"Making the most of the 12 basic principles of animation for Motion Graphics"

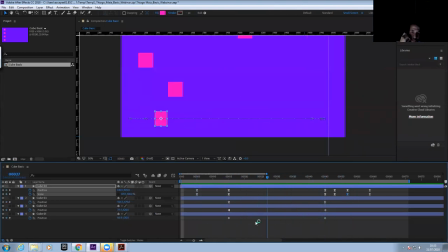[49:36]
And we have a little exaggeration of the movement with the speed, okay? What I wanna we do, we could exaggerate even more when bounce here really goes and come back, and that would give a different sense how is the material of the ball.
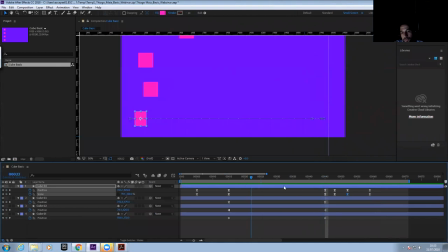[49:54]
But what I wanna talk quickly is about smear. I'm not sure if you guys know what is a smear in animation.
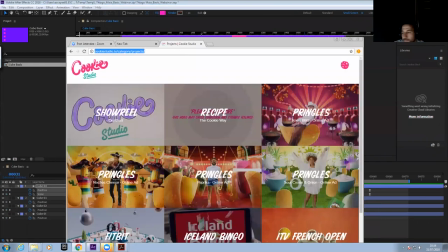[50:03]
So I'm just gonna go through quickly here and explain it in 2 minutes and show how we're gonna apply that.
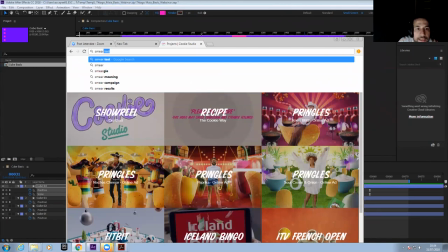[50:09]
So smear is S-M-E-A-R animation.
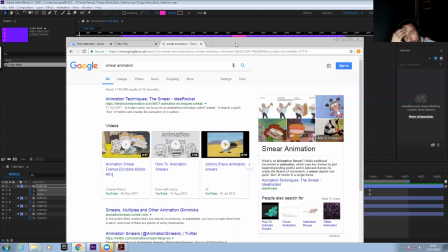[50:17]
So basically smear is a technique. So everything in real life, there is a motion blur, okay?
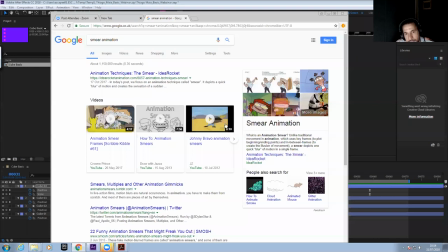[50:23]
There is a blur that represents the motion when things move too fast for our eyes. When smear is a technique create when we're doing a cell animation, because in cell animation, you're drawing frame by frame, so you can't create that illusion of motion.
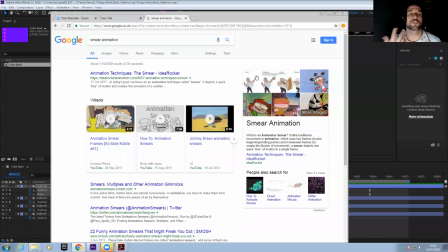[50:40]
Like the computer doesn't create that illusion of motion for you. So you start drawing a frames, okay?
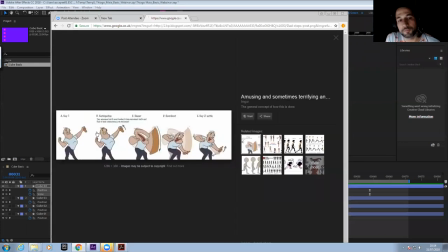[50:47]
So if you look at this, this is a guy, a movement A and a movement B. Okay, so he's going from top to bottom. But because the movement is so quick, you wouldn't have the time for the eye realize, you know.
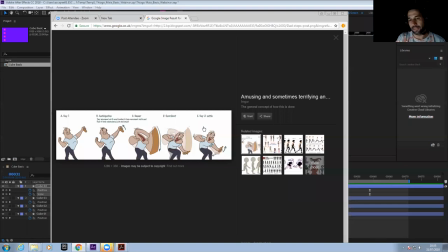[51:04]
The same if you turn your head left to right. And if you turn like in three frames, it's too fast for you catch that movement. So it would be kind of a blurry. So what they did, they're creating a concept that called smear.
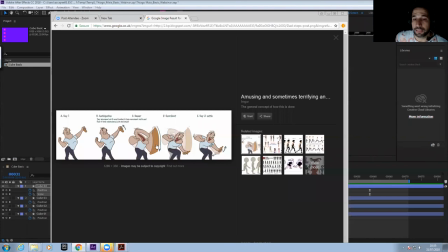[51:20]
So it's basically they draw like this. It's really kind of a weird draw. It's a really stretch, the illustration. And there, so you have one frame like this, you got in between like that, and there you have a frame of the guy like this.
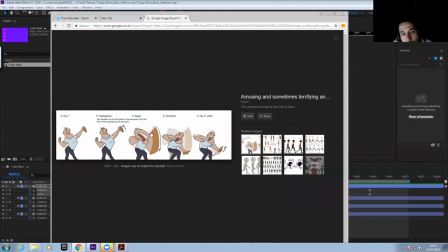[51:35]
When you play, because it's so fast, what your eyes see is a kind of illusion of a motion blur.
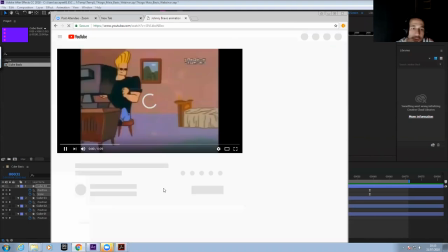[51:44]
A famous one is Johnny Bravo, okay? If you guys remember Johnny Bravo, all the movements are so, so fast.
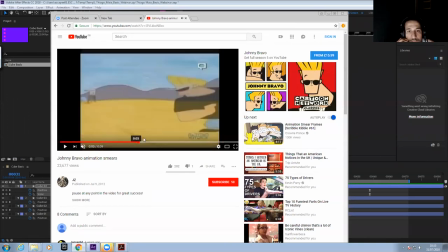[51:52]
You can't even look, okay? But when you start seeing, they basically stretch.
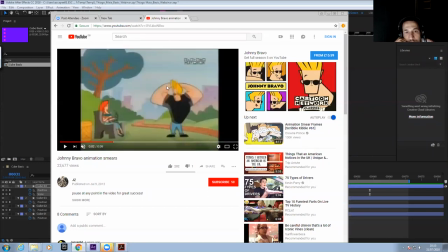[51:59]
You see how his arm goes from down to up? It's basically three keyframes, one down, one up, and one in between. So they use that principle of smear just to create the illusion of motion for you guys, okay?
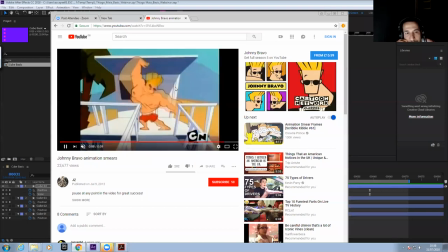[52:16]
You can, if you watch that, you're gonna see it's crazy. It's just my favorite representation of smear.
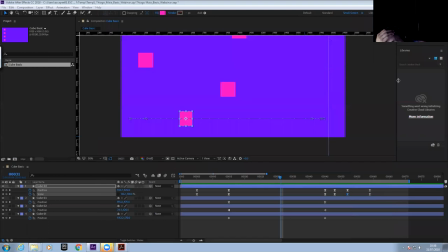[52:25]
So well done, so simple, but so good, okay? So what I wanna we do quickly, we have 4 minutes. So when we playing, of course, we could add, you know, we could come on this cube, turn motion blur on and turn here and you see what it is.
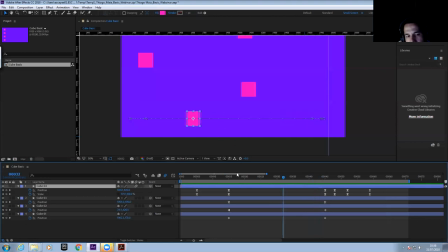[52:41]
My problem with that is when you work with a vector animation, you know, sometimes the motion blur doesn't really fit the style. So I normally try and create more digital motion blur, duplicate and make it opacity and stretch the layer.
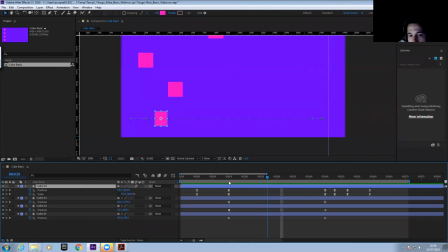[52:59]
But also, I wanna, when the objects get his full speed, if you look at the little dots I talked before, when I get here, it's getting the full speed. So what happened from here, let's say it's gonna start quite accelerating.
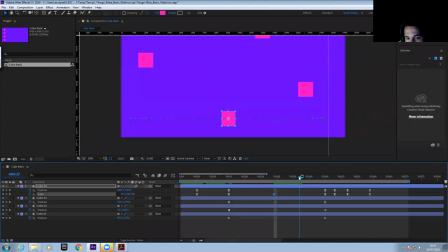[53:17]
So I'm gonna put keyframe on the scale. When get here, it's gonna get on the full size. So I'm gonna kind of stretch that up. And when I get here, it's gonna scale down again. When I play, just help the animation.
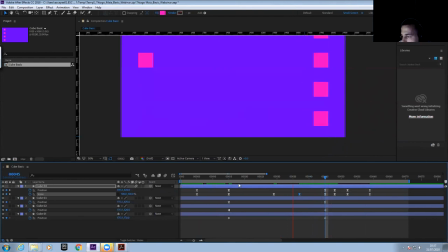[53:34]
Of course, the animation is quite slow for the amount of smear I'm adding. But you can see it's add quite a lot there already. If we compress, don't do that at home, guys, please.